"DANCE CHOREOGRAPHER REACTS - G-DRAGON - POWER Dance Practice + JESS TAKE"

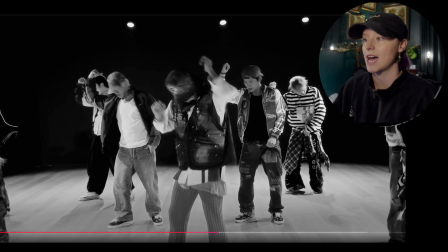It's definitely one of these moves. We're seeing so much of that. Could that be just one of those fingerprints of GD as a person?
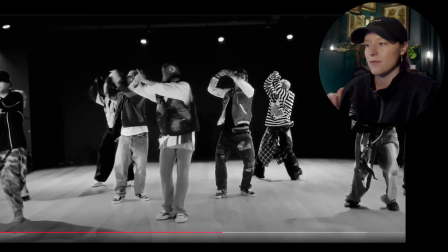Oh, there's always a chance of that. And then we go power, and we double it over on that right side.
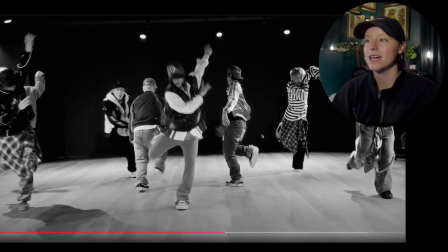Then they take the arm up, and they throw it. And I like that only 2 of them opted for that. I think it's my 2 right outside of GD to create some separation between GD and the other dancers who are also doing it with him.
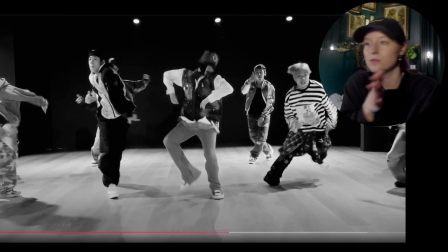I like that choice. And they go do a nice little ski run before they transition.
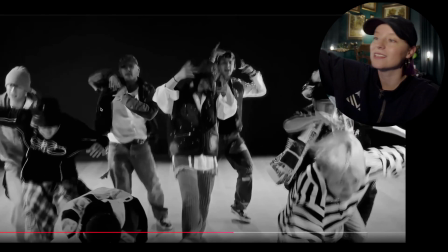And then they go high, and then look at the levels. So I like that we condensed the formation. We got a V pretty much going on with the space in the middle. We got an inside V going on with GD and 2 other dancers. And then I like that we also have levels represented. So you got your front 2 are nice and low, and then you have your middle a little bit lower than your back people.
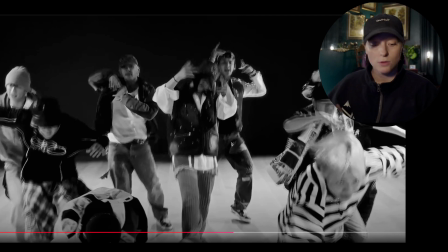Back people are all the way up, which is always really, really nice to see there.
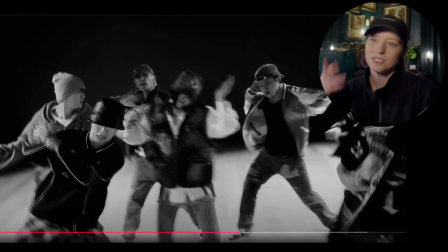And then right here, I like just everyone's getting to party their own way. I have a feeling part of this was, okay, we want to make sure everyone's direction is low-key the same way, and your dynamic is kind of the same way, or energy output is similar, but everyone can make their own choice. So everyone's kind of going pretty rigid in their choices, going from side to side, but I'm on board with it.
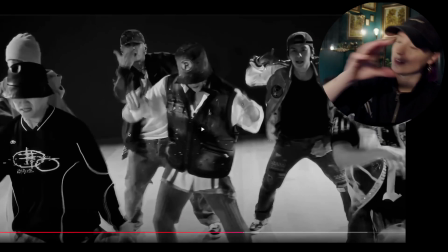It looks really cool. And I like the lean voix. Is also really nice there. Party, they're looking around, very communal, right?
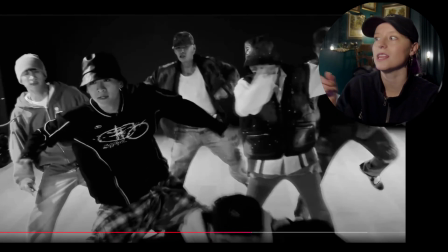Very collaborative. It's really dope. And then his pull, I love that moment. The camera definitely helped with that, but I really don't think they needed it. This could have looked totally fine as a fixed cam, and I really, I always love seeing those, like I've mentioned many a times, but I liked being able to appreciate that moment.
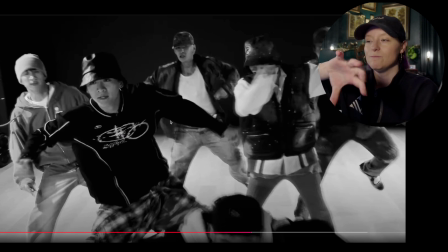I'm glad that was in shot so we could see it, because that one pull really made it feel different than that first time they did a little hold sustain and then they knocked back into it,
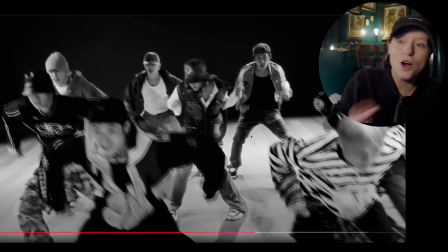right? So I like that girl. So we do a little hop over. It's a setup similar to a Bismarcky, but they're not doing a Bismarcky. So Bismarcky is one of these bad boys right here. But so they're hopping, boom, and they're having a little just party moment. So we can call that like a heavy Bismarcky variant, if that, but also go be curious.
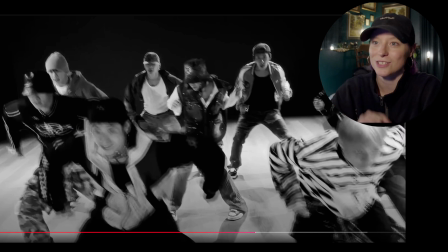If you notice that move and it feels familiar, go type it in and do your research too. And I would love to hear the conversation of that, if that reminded you of something else.
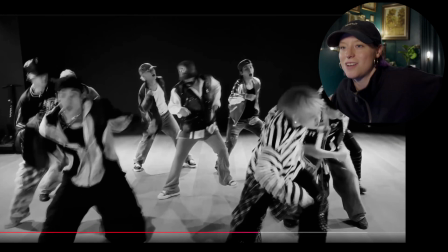Come on now, let's go. And I like the little heel toe on that. So we're doing a little heel toe and we're knocking it on the other side, which is really fun.
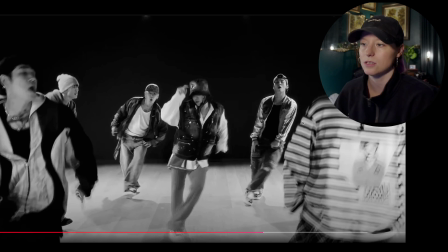I like the little toe tap, so the opposition on the torso. So if you look, we're not keeping our body neutral as we're doing the tap. Notice what the torso's doing. It's going in opposition, creating a really nice line. I love seeing when that happens. It feels it just looks more full, right? Because it is. Come on now. Yep. And look what they did.
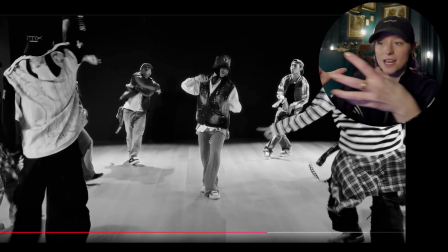They went from that V, and then they spread it out, through content. God, I love it. And then they end up turning directly to the inside, but how they set up that formation and those dynamics before, this was one of the cleanest transitions you could see, because you had everybody in the front,
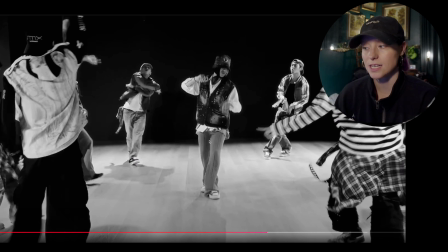but then as they were partying or having their moment, it was something we were saturated in, not in a boring way, but in a, this is a really cool thing. And you're looking at different things outside of just formation change. You're looking at how the vibes and dynamics and textures are being used as a group.
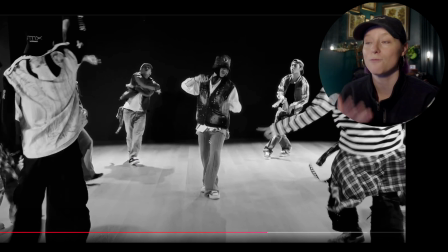So I liked that they kind of distracted us through the usage of personality and texture from us actually seeing them transition.
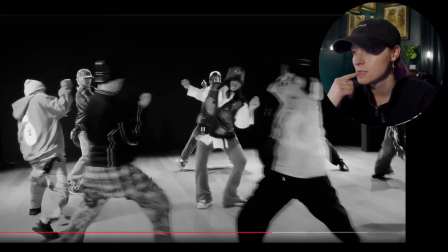That's really fun. That's like a little magician move they did. That's cool. So I like the, just with the shoulder, or they're just accenting with the arms behind them.
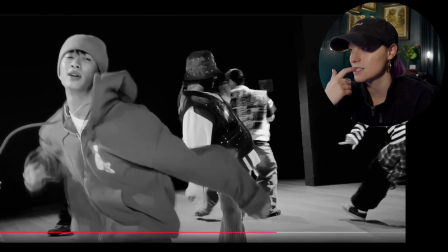Oh, hold on. That's hard to catch. Hold on, let me go back. Let's look.
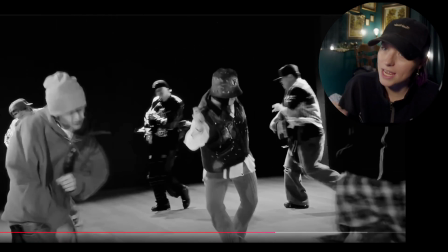Yeah, it definitely feels like we're doing a Dougie all to the same side, 1 and 2, and then we turn over the shoulder, and then we do it to the outside just once, so it goes 2 times,
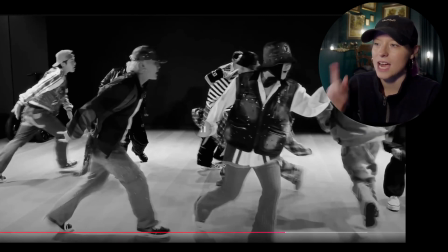and then 1 time we come up, and then they hit, yeah, so this is like a Dougie, and they end up, so they go 2 Dougies inside, 1 Dougie outside, and then they switch inside, outside, and then they transition. Such a really good formation. That's just a great content setup, and they use it to travel.
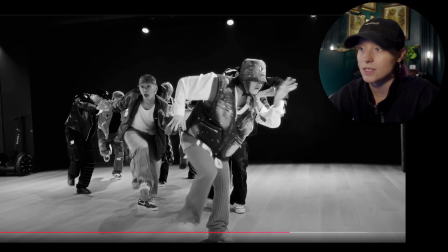Come on! And then we have it over, now we're over using this on the stage left side.
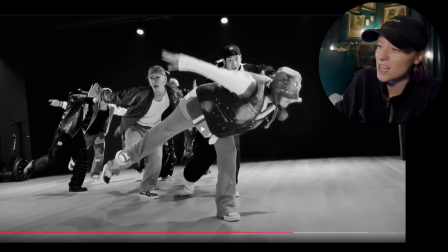So they're taking the leg to the back. Yeah, so they're doing it 4 times too.
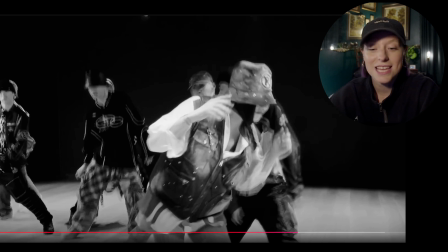Making that not look awkward takes skill. They all look great. They could look super weird doing this and holding this for 4 counts.
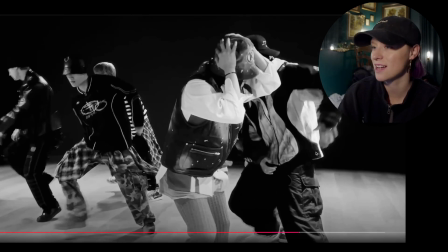They look like they're freaking living in it, in a bag of chips. Come on now. And with nice little steps as we move to our next spot.
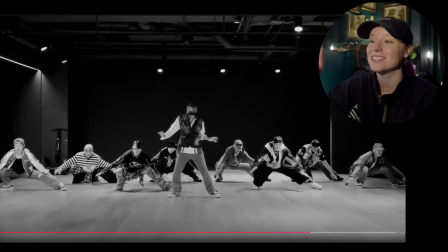This part is like, I don't give it. And I love how they get low. And they hold and out.
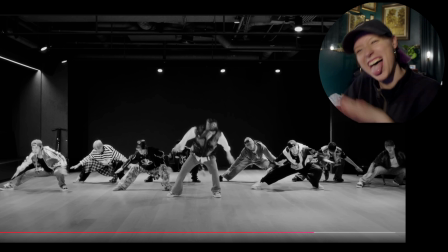That's petty. I love it. It's a no. I love it. GD stays up. He's like, why should I go down? That's your job. That's literally what it feels like. They go to the other side.
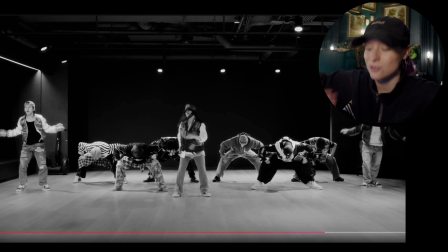And instead of doing the second side, they drop, or they go right there in the center. So that was really fun. Now this is an add-on. So notice that it's the same section. They're doing an add-on dynamic, meaning that you have a person or a group of people, and then an add-on, you add on more people at the same time in which these individuals are doing a particular section of the choreo.
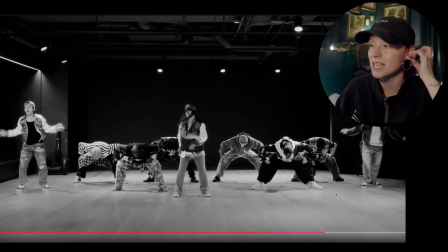So I love seeing that. That does, some people do get that confused with a canon. They get it confused with a ripple, something along those lines. That this is considered an add-on. So I like the fact that we have our 2 coming from the outside in comparison to the corner that we saw the first time.
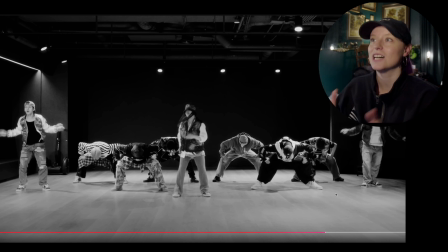That's a really good just idea of going from, we're just changing the formation and changing the camera angle. That's where the camera angles really worked in their favor here, is just that particular vibe right there.
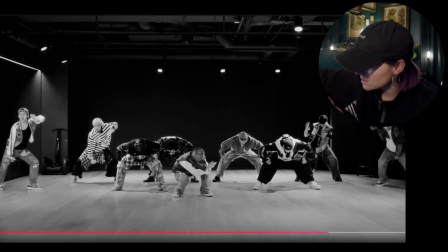So fun. So they come up. I like they take it, little pot of beret, but it's mirrored, which I like. So it's an add-on. It's in the same choreo, but it's mirrored, meaning if I put this line here, whatever they do over here, they're going to do over here around the same degree of depth or people. So that's really cool.
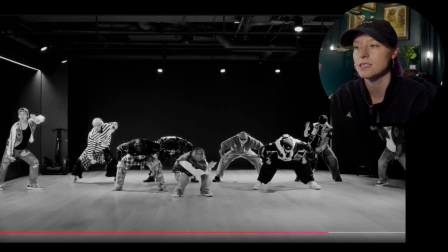We love that. So they're mirroring it, and it is add-on, and then they had 2 more join in,
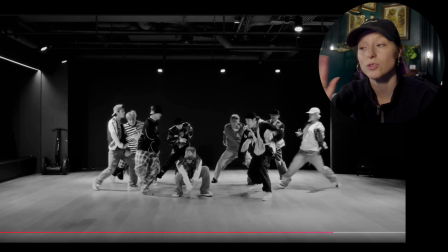and then you had 2 not be a part of the add-on, which normally I see everybody join and then they move on. So I thought that was an interesting choice, to where they only did 3 out of 4 people in the add-on.
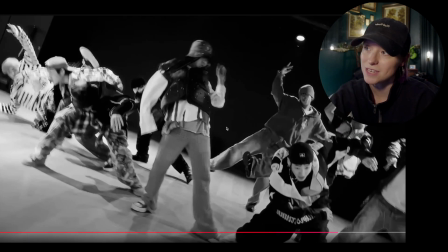Cool. So they go in, they go down, and then they do a little speed change. He comes up. Notice he goes faster than everybody else.
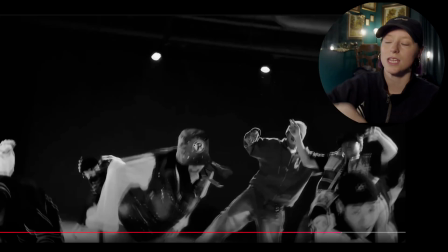Even though the camera's doing, this, that, and the other, you can see enough. GD's moving a lot. That's a good example of when people are absent in movement and somebody else is really, really full and fast, you're going to clock them. So that's a really cool shot. That probably would have looked just as cool in the fixed cam. And then you have this right here.
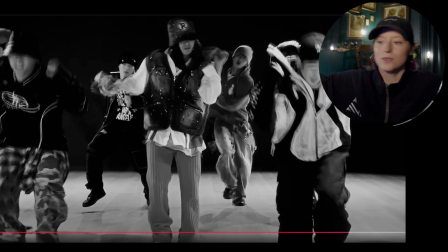It does feel like it's not even a shimmy. It's just, we're doing a da-da-da-da-da. Let me see your Tootsie Roll. It feels like that, but heavy, heavy hybrid or inspired, right? So we're knocking it.
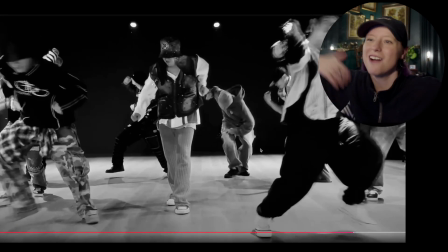Power, power, power, power. It's just fun.
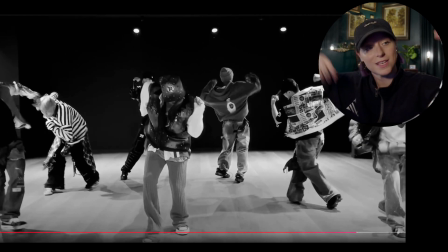Instead of just doing like a strong man, we're still creating that fist and that strong like accent, and we're kind of saturated or inspired by that anyway. So we're going to affiliate this with strong because of the fist, right? So we're packing a punch, which is dope.
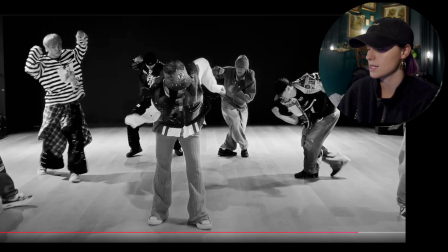And they're using that to get into an inverted V. So whenever I say that, a V would be kind of what we've seen throughout the routine. That's a V. An inverted one would of course be that. I've heard it called many other things. That's what I call it, and some of my colleagues as well. That's fine. I hope that makes sense. But he's in the center. I like the outlier. She's fine.
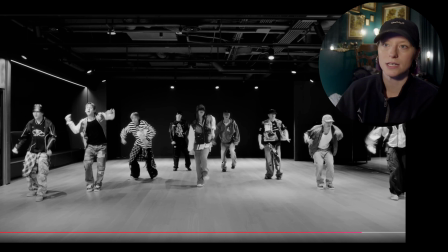And if you notice, GD is a solo artist, and so normally you will see dancers be in these kinds of contexts when you see them do like music shows or concerts. Even numbers work really well because it's such a great way to maintain symmetry, which is what you see, balance, but still maintain your 1-point feature.
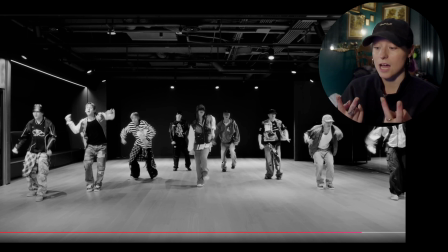Now, whenever you have, let's say, a duo, normally a lot of times you would see an even number even with your dancers. Like that's just kind of a really good safe number Very rarely will an odd number be used a lot of times,
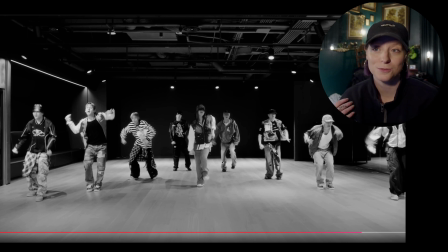but that's also depends on just what the creative director or what the concept calls for. Sometimes an odd number works really great in some lens, but it's just very fascinating to talk about, because in the K-pop sense of things, even number dancers normally work really, really well, or just regular music artists,
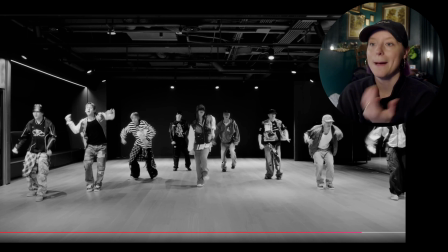but like dance crews, odd numbers tend to be more favorable because you can create outliers in people, if that makes sense. It's a very fascinating thing to kind of bring up. But anyway, I like the subtlety.
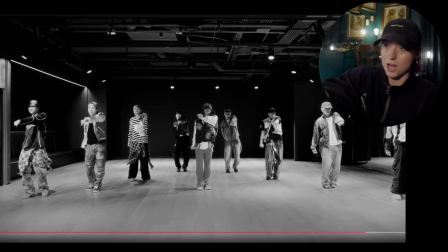So we're rocking on the opposite side of the arm that we're pressing out. It just makes it look bigger, but still keeping it subtle.
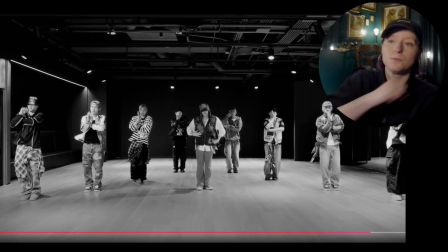I like that. And it goes boom, shout out. So I like the little accent with the arm.
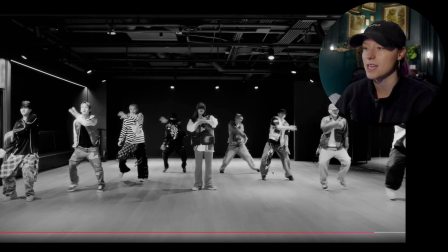And then we go power, and we step in. Then we go a much bigger step out.
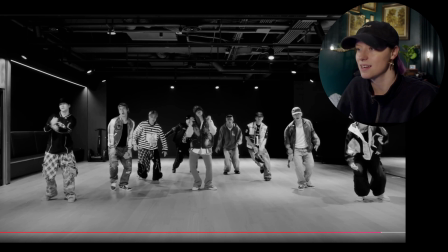He has this moment, nice and subtle. They go, yeah, hey, I like the slide in there. And then party, gonna be me.
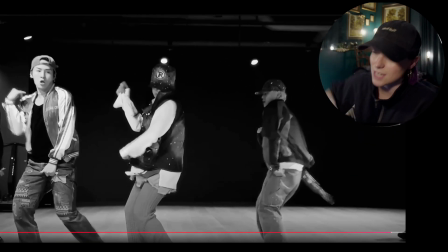And then I step over. And then there's your Dougie.